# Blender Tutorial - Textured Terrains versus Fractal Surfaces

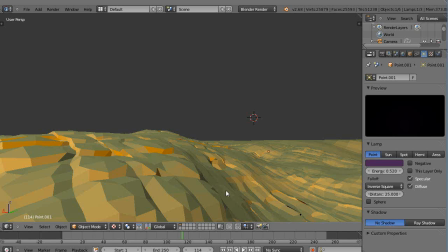[0:00]
Okay, in this tutorial, I'm just going to show you one way that I tend to model my scenes. And I've got an exaggerated view of this scene with lights and the way I've designed the textures on here. But years ago, you had to use texture maps to make your scene look like anything realistic because the computers
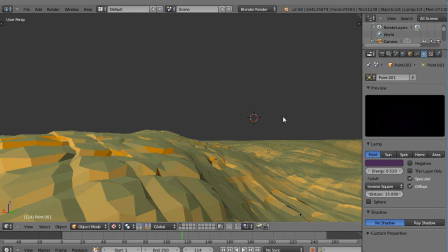[0:18]
were so slow that you had to have a nice image on top of your surface to have it look like anything. But nowadays, computers are getting to be quite fast, and I have a preference to not use textures in general. In fact, the only texture I'm using in this particular scene is the texture that's associated with the height map,
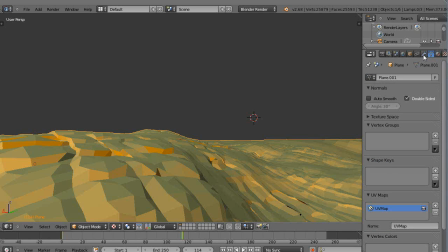[0:34]
with the displacement map that I have set with that I showed in the previous lesson here. Okay, and then but a couple of things. Let's take a look at the distance.
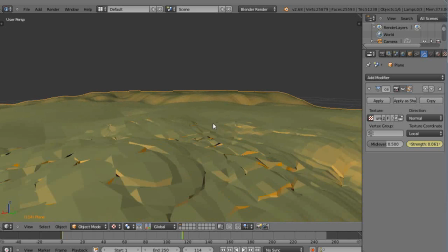[0:43]
First of all, if I go off in the distance, you'll see my level of detail is considerably lower back down.
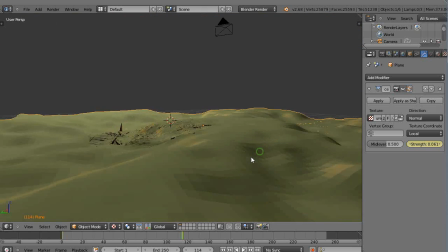[0:49]
Let me back out. I'll show you from out here. You can see out here there's not much to this scene.
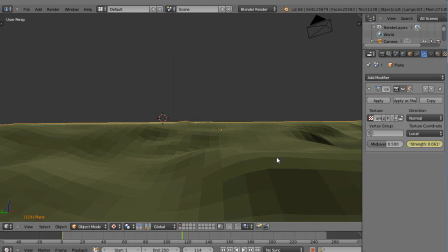[0:54]
So this kind of looks pretty flat. And you might think, oh, the way you enhance it is to put an image on top of it.
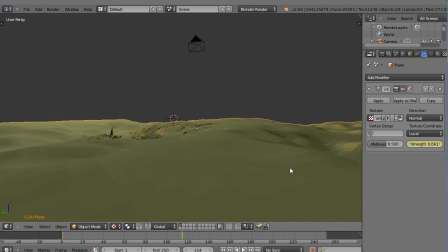[0:59]
And if you're using really high resolution textures, that can really help. I tend not to like texture maps near as much as I like to just model the scene.
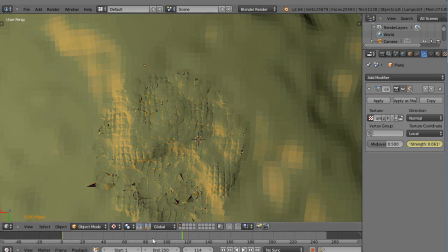[1:08]
So what I had done in here, if you look from above, I had taken one little circular area within here and I subdivided it further than
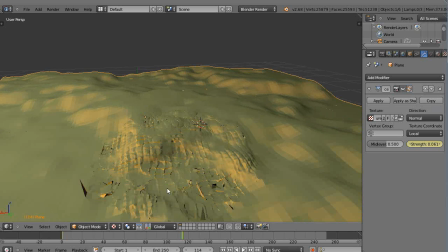[1:16]
at this outside edge, and I added some fractal noise to this area to bring it to life.
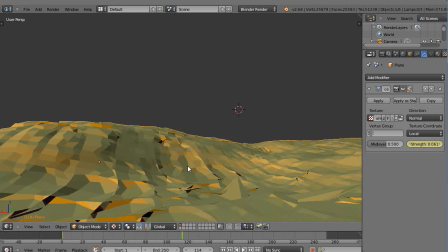[1:23]
That way, because if I'm up close within the scene, I don't need the rest of this to be in fine detail.
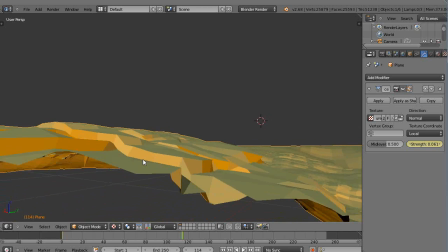[1:29]
And then the other thing that really helps bring these things to light is lighting, and that's why I kind of showed an exaggerated view of this lighting.
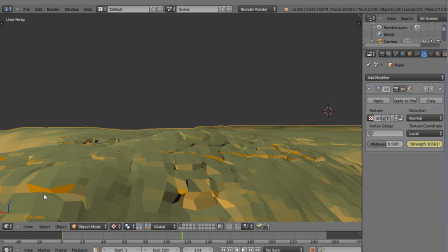[1:37]
And you can see what I have is in here, I have this orange light coming from the side, kind of like you might see with the sunlight in the morning,
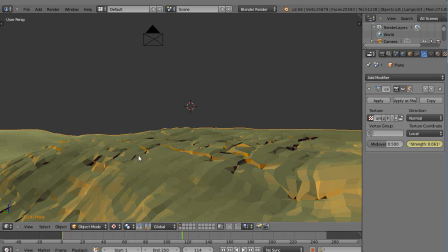[1:44]
to kind of enhance those ridges.
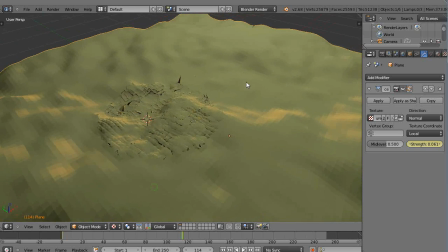[1:46]
Because you know it is when you start as an artist at the beginning, like I did, you get a surface and you want to paint it green, solid green, and it looks terrible.
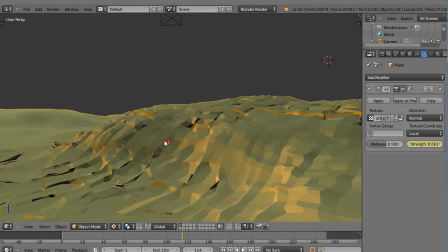[1:53]
But a lot of it's about light. So I have a point light off on one side that's illuminating the side of this surface here,
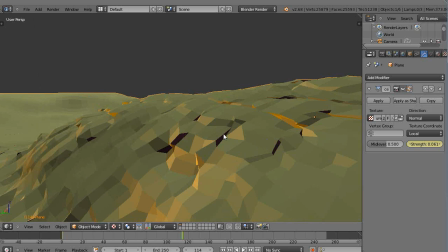[2:02]
and then where it's created these deep shadows like this, I also have a light on the other side.
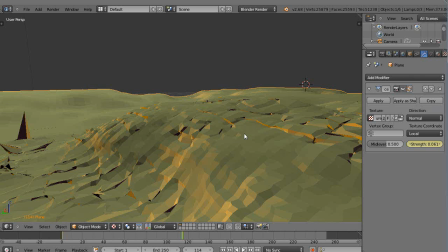[2:07]
Where is that light? Let's see. Go up into my list. There's one point light. Let's see which one that is. That's the orange light you can see right there.
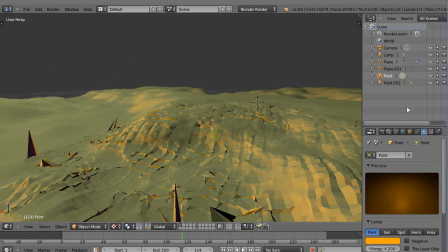[2:20]
And then the other point light is this right here, and that's my shadow color light.
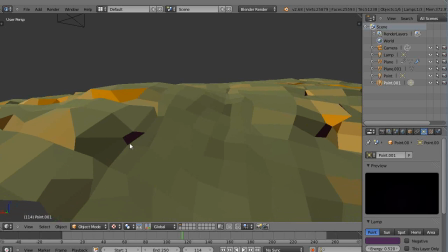[2:27]
So shadows, even though you can't really tell in here, but there is actually this color is illuminating this.
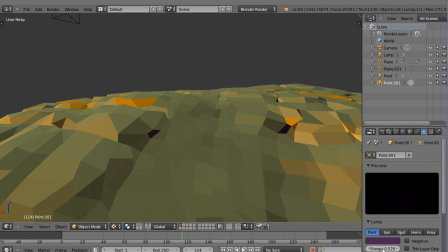[2:34]
Well, you could tell if I actually crank up the intensity a little bit. You'll see like this, and you'll see that. See how it affects that darkened area. So there's a little bit of that dark purple on the
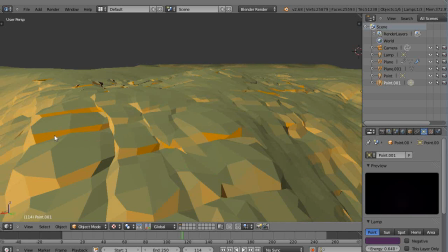[2:45]
back side of this thing to balance off this orangish kind of light on this side,
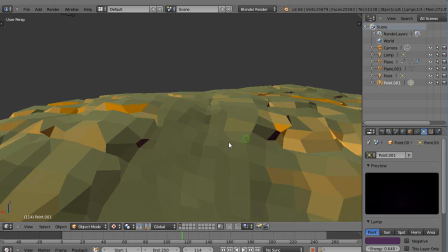[2:51]
and that helps bring this surface to life like this. And then I don't need to worry about textures because it just, well, I find it more useful.
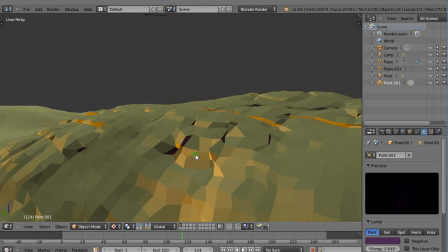[2:59]
And I don't really have any shadows per se.
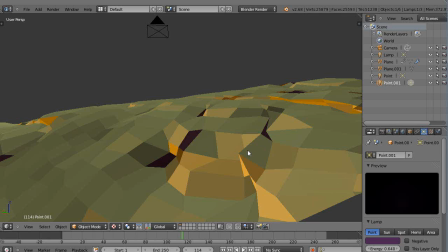[3:01]
This is just on the dark side because of the way I did the fractal surface and the way the fractal terrain did it.
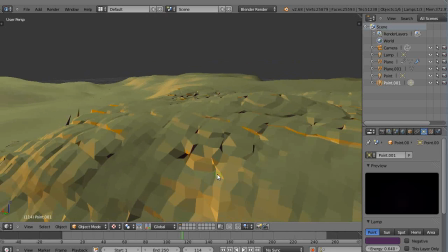[3:08]
I could actually add shadows to this, but so in any case, the point is,
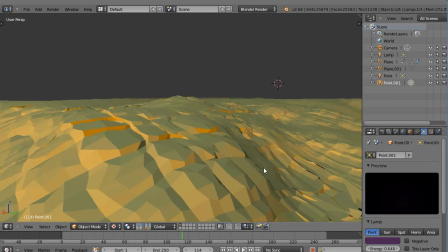[3:12]
the lesson is that you don't always have to just hunt down high resolution textures to use in your scene,
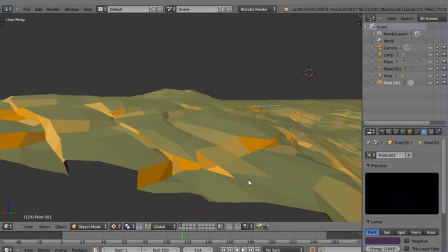[3:18]
because I tend to find that scenes like this, if I zoom in just a little bit, tend to work.
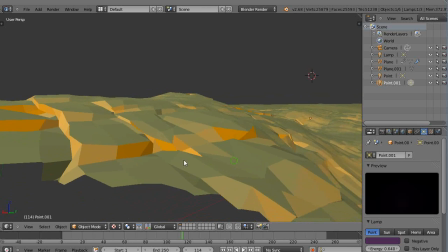[3:24]
Oh, I'm hitting my clipping plane, but these tend to work better for me in a lot of cases.
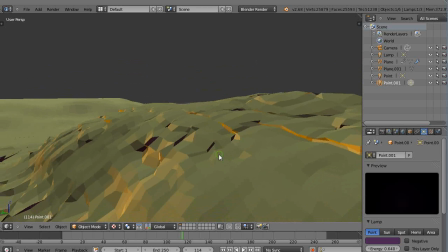[3:28]
It gives me more depth to the scene, and so just it's just something that you might want to experiment now that computers are getting much faster. And if you're not having to run something at 60 frames a second in a game or something like that,
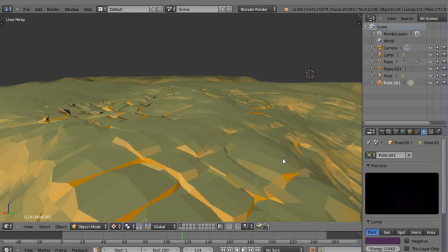[3:41]
sometimes just all this extra detail looks a lot nicer than a regular texture map.
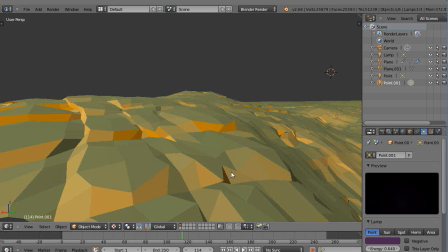[3:47]
At least for me. Maybe for you, maybe not. Okay, well, that's it for this, and I'll see you in the next video.